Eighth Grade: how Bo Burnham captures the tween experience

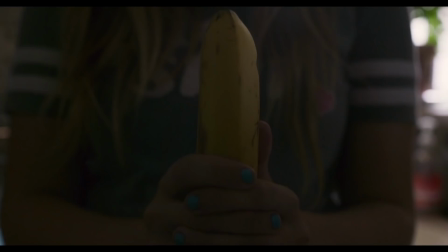248s
Teens speak to their parents in hushed, hurried sentences, humiliated by their very existence. The film captures developing sexuality without sexualizing its teen characters, which is the pitfall of so many teen films and shows.
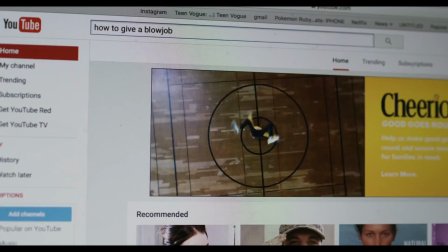263s
Kayla practices kissing on the back of her hand as she stalks her crush's Instagram and watches oral sex tutorials on YouTube.
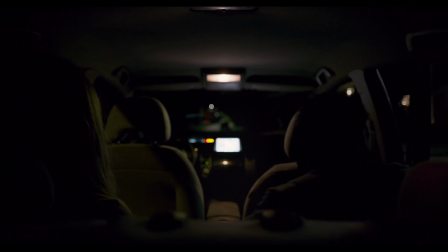270s
Then there's the gut-wrenching scene of her and Riley in the car,
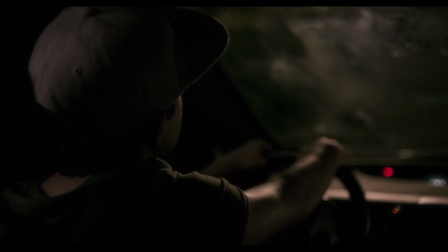275s
the older teen boy who takes advantage of Kayla's naivete and inexperience to goad her into a sexual truth or dare and berates her hesitation,
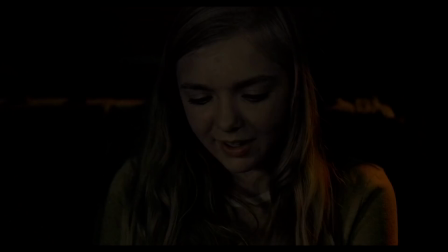284s
saying it was for her own good. The scene is balanced and nuanced as it captures the predatory nature of older
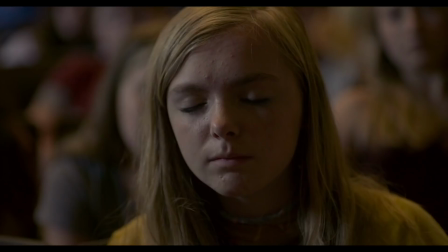291s
boys on young girls going far enough to make us uncomfortable but not too far that it feels exploitative.
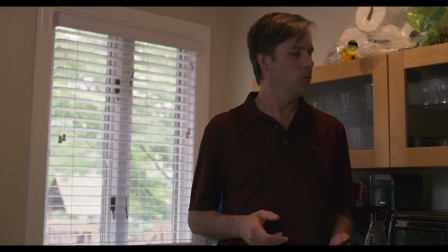298s
While some scenes are painful and uncomfortable, there's enough comedy to offset the cringe.
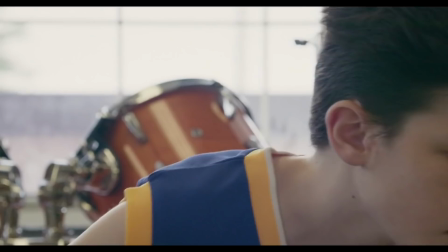303s
The pounding music and slow motion zooms as Kayla's crush walks across the class are hilarious.
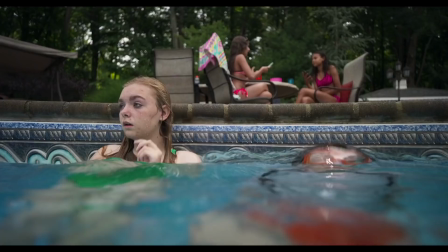309s
From the off-tuned school band with the rat-tailed band teacher to the weird kid with scuba goggles, Burnham makes the most of the simplest moments to turn them into spots of hilarity.
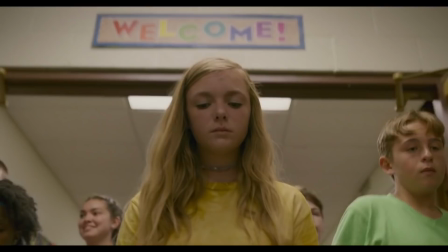320s
So much of the visceral effect of this film is as much to the credit of the actors as to Bo Burnham.
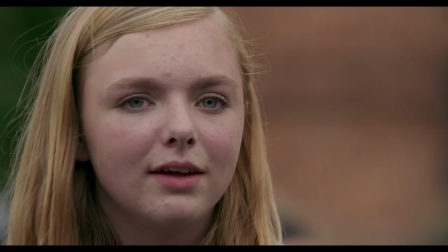326s
Elsie Fisher is an incredible actor and she carries the weight of the film on her young shoulders.
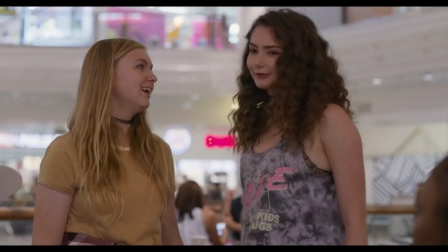331s
Her performance is perfect. She captures the awkward energy of 13-year-olds without it ever feeling fake or forced.
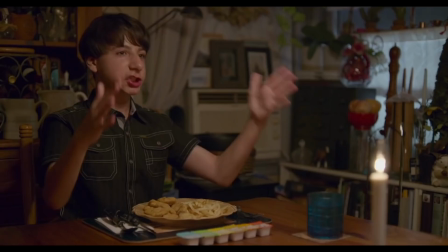338s
The supporting cast is equally talented, from Josh Hamilton who plays Mark to Jake Ryan's geeky Gabe, but Fisher really shines through as Kayla. We've seen a lot of underdogs and social outcasts put at the center of coming-of-age narratives, but 8th grade feels different.
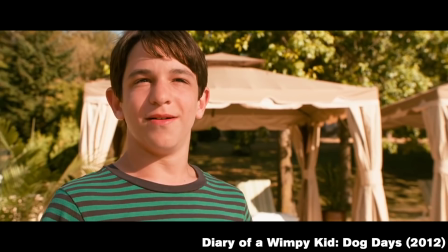355s
Though they detail the trials of adolescence, it's often late adolescence that takes the center stage rather than the awkward tween years.
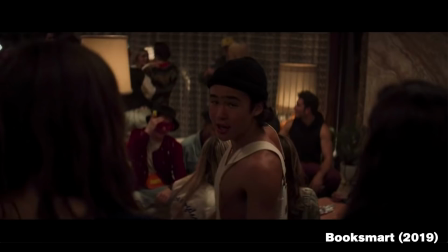363s
In 8th grade, there are no grand gestures, romantic or otherwise, or wild parties. It's just a week in the life of a 13 year old. And though the premise sounds deceptively simple, it captures the agony and anxiety of growing up in a digital age.
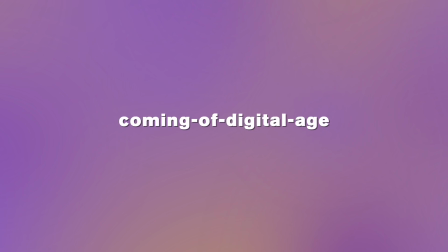379s
It is rather than a coming of age, a... 8th grade is not only a coming of age, but a cultural documentary on how technology has become linked to our existence.
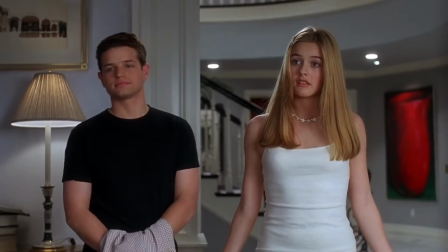394s
In his review of the film, Robert Baker contrasts 8th grade to the coming-of-age narratives that preceded it.
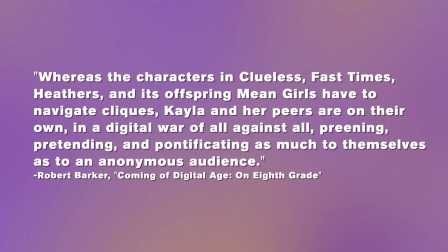400s
Whereas the characters in Clueless, Fast Times, Heathers, and its offspring Mean Girls have to navigate cliques, Kayla and her peers are on their own, in a digital war of all against all, preening, pretending, and pontificating as much to themselves as to an anonymous audience. And through this inner digital war, Burnham explores the public versus private persona, how the self that we broadcast on the internet is often very different from our true self. Bo Burnham is no stranger to the topic of the internet and performativity.
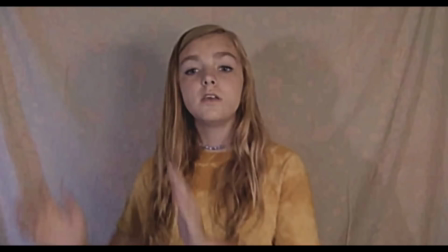431s
It's something he's explored through all of his comedy specials, but 8th Grade literalizes the public-private divide through Kayla and her YouTube channel.
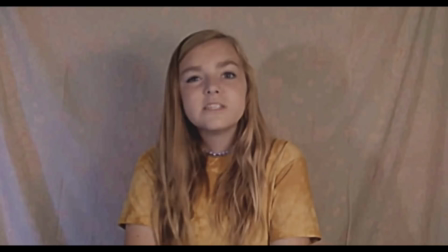440s
8th Grade's exploration of these themes sets itself apart from other films that tackle internet culture like Ingrid Goes West and Mainstream,
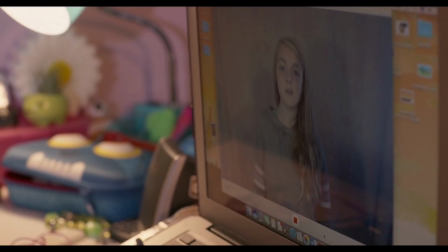448s
Where these films explore the implications of internet success, 8th Grade looks at the creators who don't experience success,
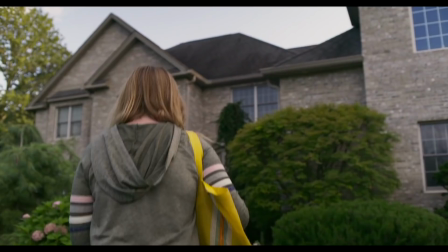456s
instead speaking into the virtual void. We hear Kayla's voiceover giving confidence tips as she walks, hunched over and anxiously avoiding eye contact.
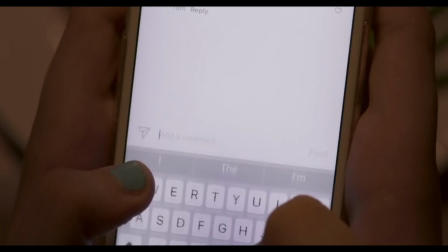465s
It highlights the nature of performativity and how people often only show the highlight reels of their lives online.
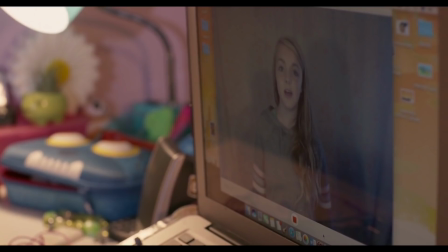471s
She gives the very advice that she needs to hear and expresses her frustration that people don't see the real her.
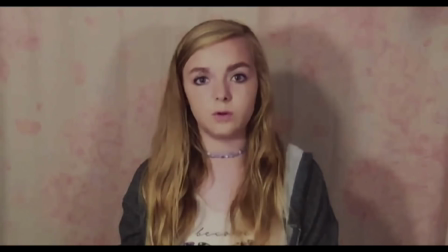477s
She says, I'm not like quiet, I just choose not to talk a lot at school, but is also voted most quiet.
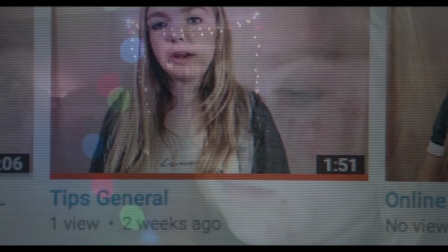484s
In her YouTube videos, she's projecting the self she wishes she were, until she could embody that in real life.
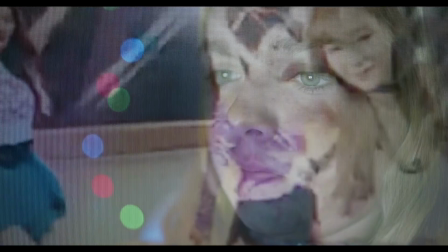490s
The internet acts as a source of guidance for Kayla.
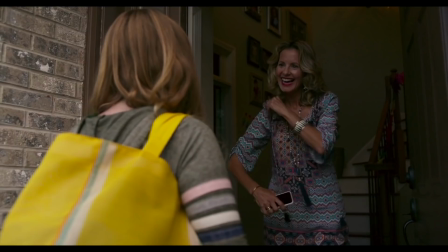494s
The adults of the film, people you would imagine are the main influences, are inept or absent.
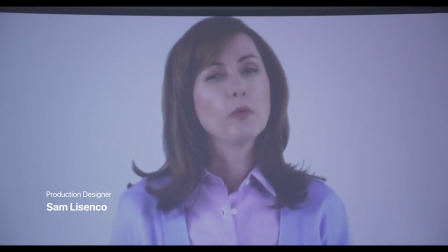500s
The adults don't understand the new form of communication that their kids and students use, and this leads to a lot of issues with communication.
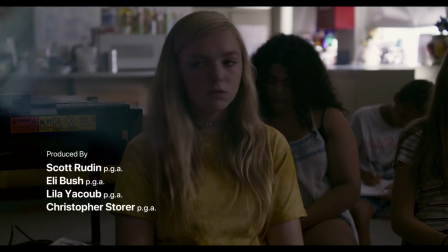508s
Woefully out of touch lit sex ed videos play in the background of a class that no one's paying attention to and
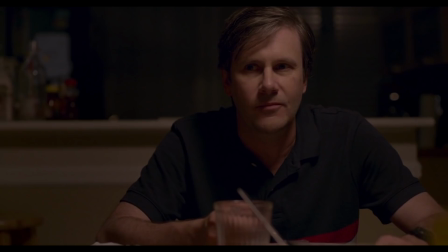515s
there's minimal contact with teachers and Kayla's strained relationship with her dad translates into a lack of communication.
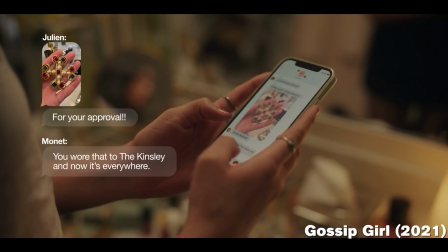522s
Invitations come as DMs. We see these come in in real time.
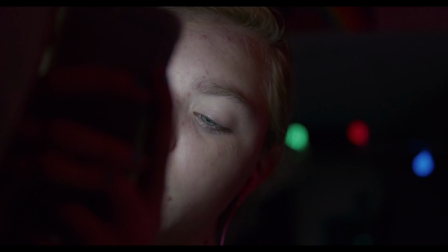526s
Burnham films actual phone screens instead of resorting to bubbles that pop up on screen and elsewhere
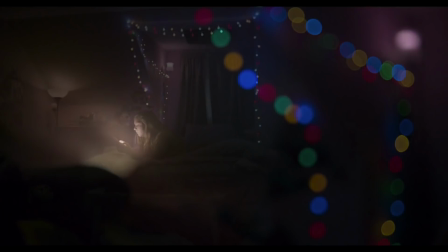532s
the blue-hued glow of the screen illuminates Kayla's face in a spotlight as she surfs the web. The direction shows how Burnham is well accustomed to late-night endless scrollings with tired eyes and glowing screens. All of this plays out against a background of synth music composed by Anna Meredith, an electronic score that's fitting for a film that revolves so heavily around technology. As a whole, 8th grade is an unflinching and honest look at how, in the age of social media,
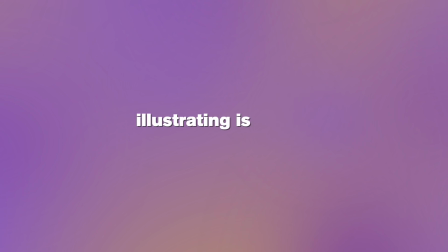559s
we can feel lonelier than ever despite being connected to everyone. One of Burnham's aims with this film was to capture the feeling of social anxiety.
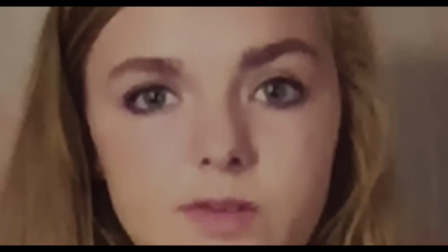572s
Alongside cinematographer Andrew Wade, he illustrates social anxiety and isolation through the cinematography.
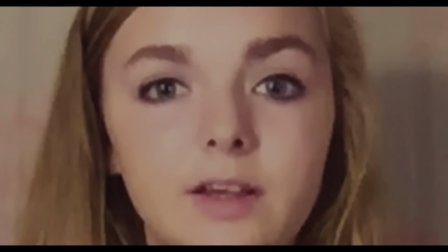578s
In the beginning of the film, when Kayla is most lonely, the camera acts as a barrier, boxing Kayla off from her surroundings.
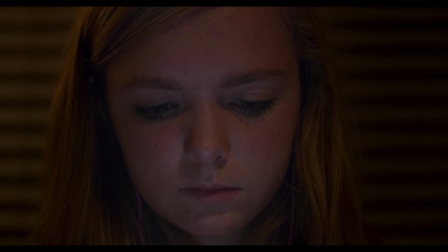585s
There's a lot of zooms where the frame is pushed in,
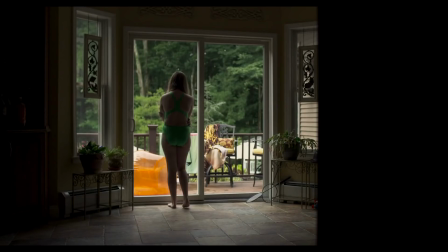587s
cutting her out of the world she belongs to and illustrating her sense of isolation before pulling out to reveal the scene around her.
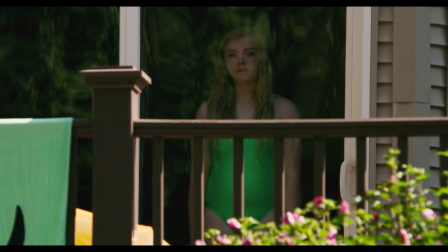595s
The pool party scene is the pinnacle of how the subjective filmmaking captures social anxiety.
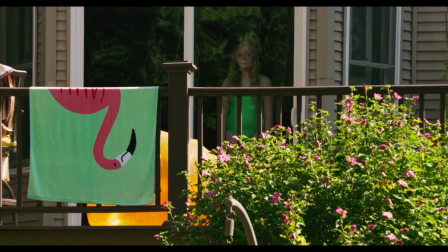600s
She's literally separated from the others, watching through the glass door, a spectator to the 8th grade social scene, rather than a participant.
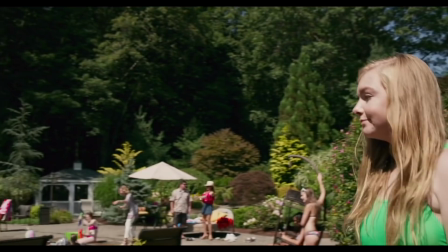608s
It shows the vulnerability of exposing your changing body amidst a sea of peers who are essentially strangers.
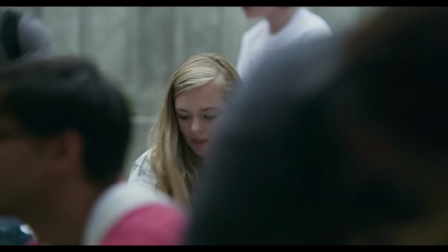615s
It's only during her day in the shadow program that she begins engaging with her environment.
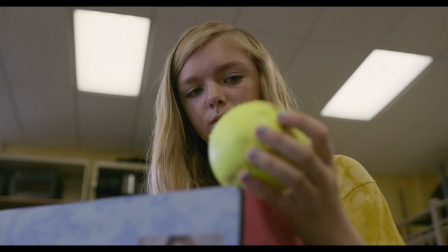620s
The slow zooms out reveal her talking to Olivia and Olivia's friends, replacing the previous zooms where she was subdued and silent.
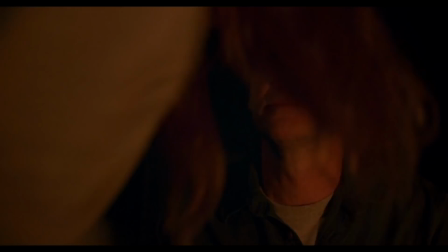628s
Kayla's bubble continues to grow as she opens up to her dad.
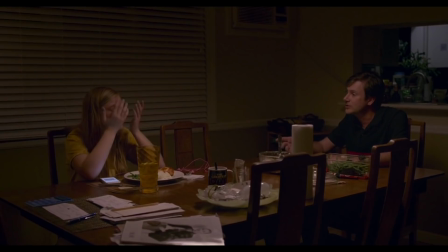632s
They hug, occupying the same cinematic space instead of the fragmented and distant shots that framed them before. By the end of the film, Kayla is able to contextualize the fact that the hellhole that is school is only temporary.
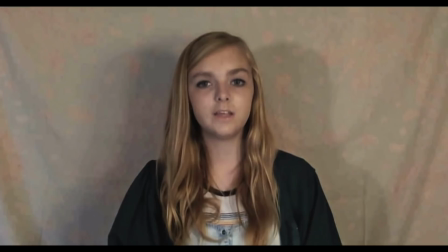645s
She's hopeful that the future brings more friendships and positive experiences, but even if not, that's okay too.
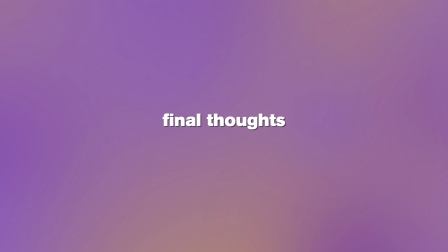Eighth grade shows us that our anxieties and our experiences with the internet are far from singular.
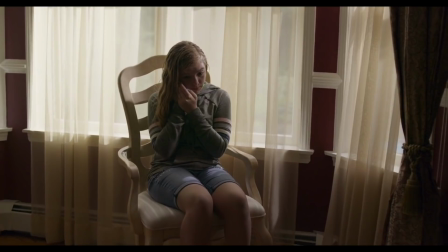661s
Burnham strips back the layers of satire and irony that pervade his comedy, instead laying bare the tween experience and allowing it to unfold naturally.
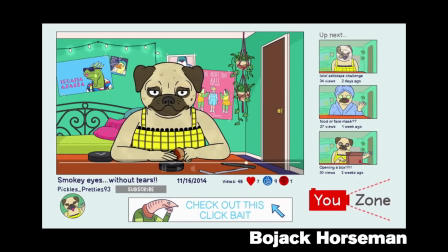670s
And rather than the mocking jibes thrown at millennials and Gen Z's dependence on technology that pervade other media,
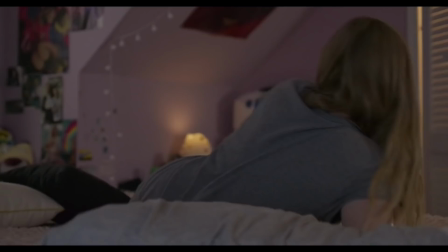677s
the film is a celebration of young people and a deep dive into their involvement in the internet. Where Bo Burnham's comedy specials are often pointed and cynical, 8th Grade is hopeful and sincere.
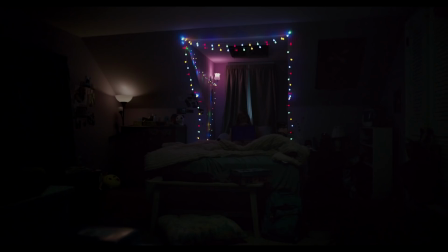689s
I'm not saying that one is better than the other, but 8th Grade suggests that there is a light at the end of the tunnel.
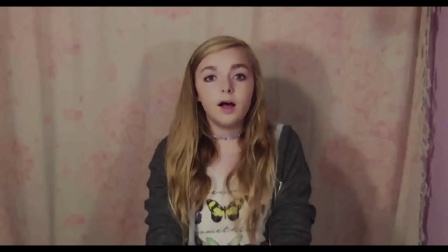694s
And though this light may be the late night glow of a phone or a MacBook, it's a light nonetheless.
um and make sure to subscribe to my channel but um and yeah thank you for watching I asked you all in a poll whether you would prefer more sit-down elements like this or keep the style to my usual and it was pretty much 50-50 so I tried to find a happy
medium in this video and let me know what you think if you like these sit-down elements if you
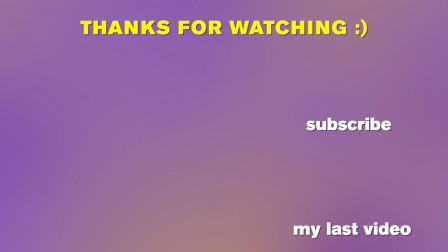721s
want more if you want less I'm excited to hear your input and thank you for watching and I hope you have a lovely day.